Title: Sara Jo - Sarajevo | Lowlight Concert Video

Well, I got my beard in order, so it's time to go.
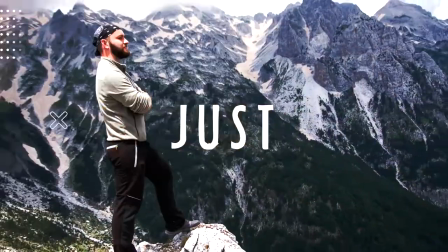Hey, my name is Ilya and welcome to the weekly Wednesday vlog. Now, just the other day, I was complaining to a friend of mine, marketing guru, about how I'm getting bored with my vlog. So I wanted to mix it up. So he's like, why don't you just take them along with you on some of your work that you do regularly anyway?
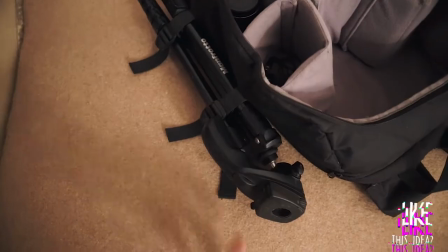0:21 So I'm like, yeah, why not? And I'm taking you along. So I got my tripod slash shoulder mount.
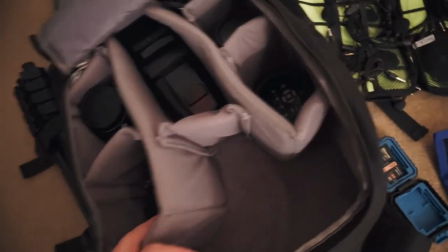0:28 I got my lenses flash if I need it. Those mostly video this time. Audio stuff, SD cards, batteries. Let's go. Although, I won't be saying much until later because it's gonna be a concert.
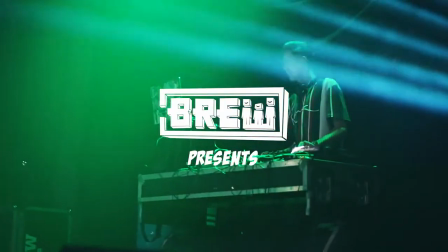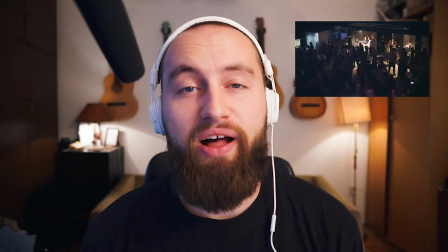0:48 So, in an effort to save you and your ears from Balkan Pop, I'm gonna tell you a little bit about the concert challenges.
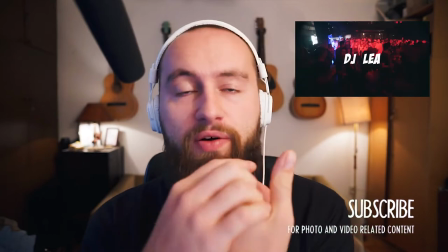0:55 Of course, if you're interested in photo-related video topics around the world, video gigs and things like that, subscribe to my channel.
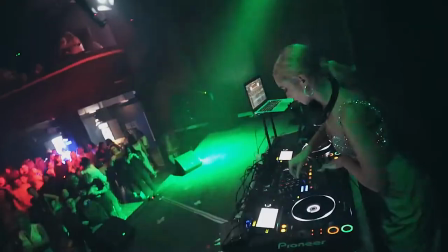1:01 I make videos on the topic every single Wednesday.
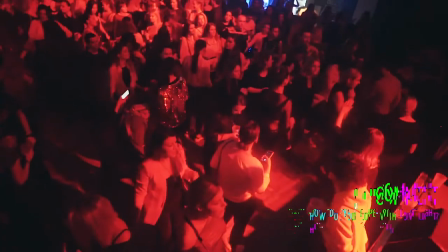1:04 Obviously, the first thing, it is extremely dark, and even at my f2a and f1.8 lenses I had trouble keeping up while sensors are getting super good in low light the a7
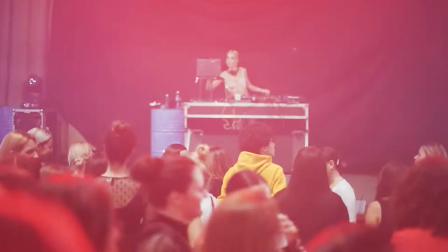1:12 II is already lagging behind and shooting at 10,000 ISO and higher really damages the footage which isn't really that great
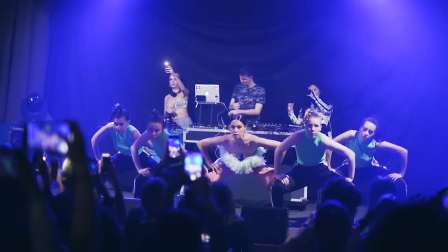1:21 in the camera in the first place. Now I've always been a fan of Dutch tilts because they have a unique feel but I particularly like this
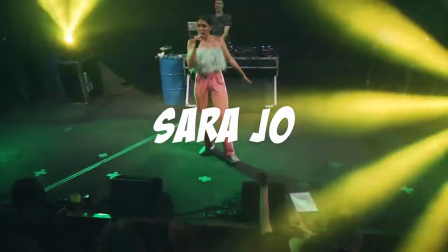1:29 look for concerts and so far everyone has been loving it well except Adis.
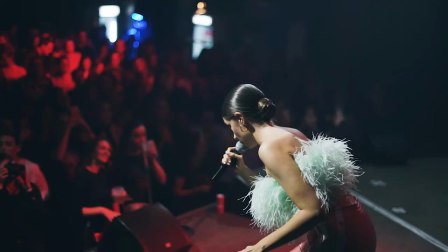1:35 I also realized a more direct reason for why i use it i love shooting at 50 or 60 frames per second it kind of adds drama and
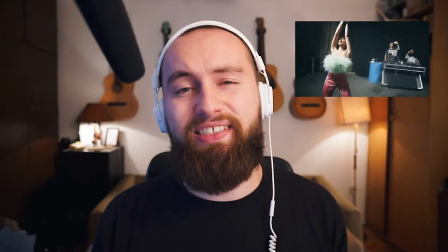1:44 accentuates emotion as well as smoothing out the footage but it does take away from the dynamics because things are moving slower it's not as fast if
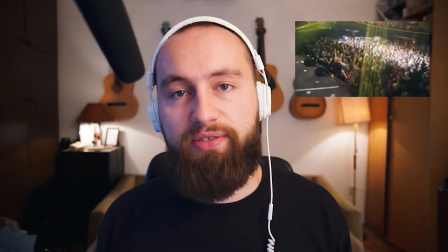1:52 you have like a high a pumped up scene that's moving really fast but then you know it kind of looks slow in slow motion you have to make up
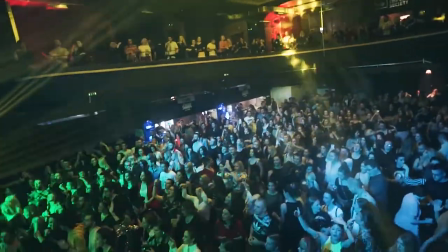1:59 for it so to add back the dynamics i started to do the dutch dot move in every shot which adds movement to any shot
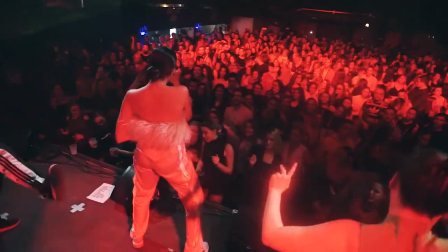2:05 regardless what kind also connecting the various focal lengths and style
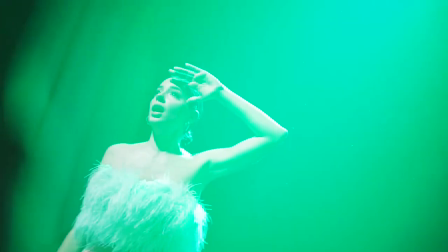2:10 shots into one continuous flowing video now for this concert i used three lenses
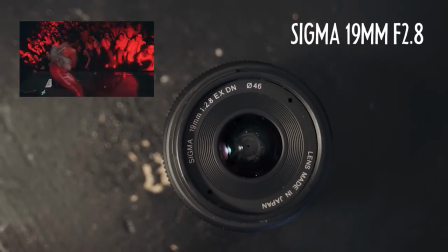2:15 the 19 millimeter sigma is the only wide lens i have at the moment and
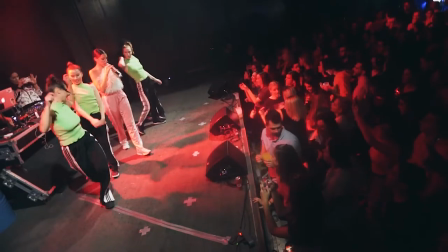2:20 it's f 2.8 but since it's crop it's not as sharp and clean as
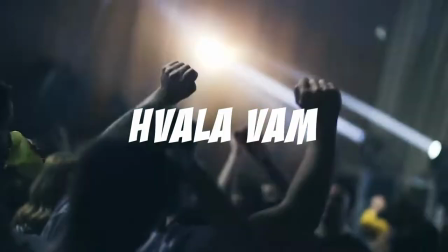2:24 a full-frame lens would be so i often get quite noisy and soft footage from it. I'm looking into getting something wider and also full frame like the like the Samyang 14 millimeter f2.8. The 50 millimeters which I've had for several years is my favorite.
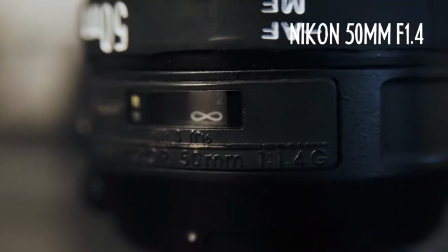2:42 It's really sharp even at f1.4 but it's pretty old and the focus ring isn't really smooth so it creates a lot of shake when I rack focus. Being manual on Sony isn't really a problem though because I'm used to shooting video in manual.
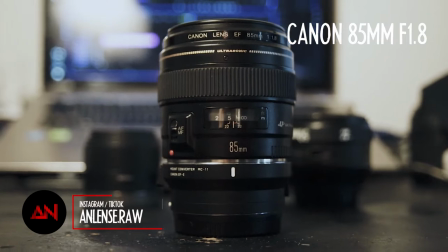2:54 And lastly thanks to Adis I have the 85 millimeter f1.8 which is irreplaceable for concerts can do close-ups from pretty
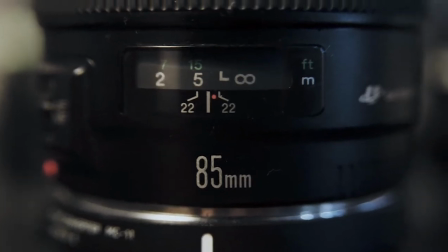3:01 much any position in the room and if I get up really close I can do like face shots and you saw it and you mix all those shots together and you pretty much have a nice recap of the concert with all these challenges we have to face it was not the easiest video to shoot but I think it was worthwhile tell me what you guys think of this video if you liked coming along for one of my work gigs thank you so much for stopping by like and subscribe to support and get more of the content that we all love and as always I'm gonna see you guys next week oh no I just realized I had my headphones on the entire time I keep forgetting to take them off when I'm testing sound damn it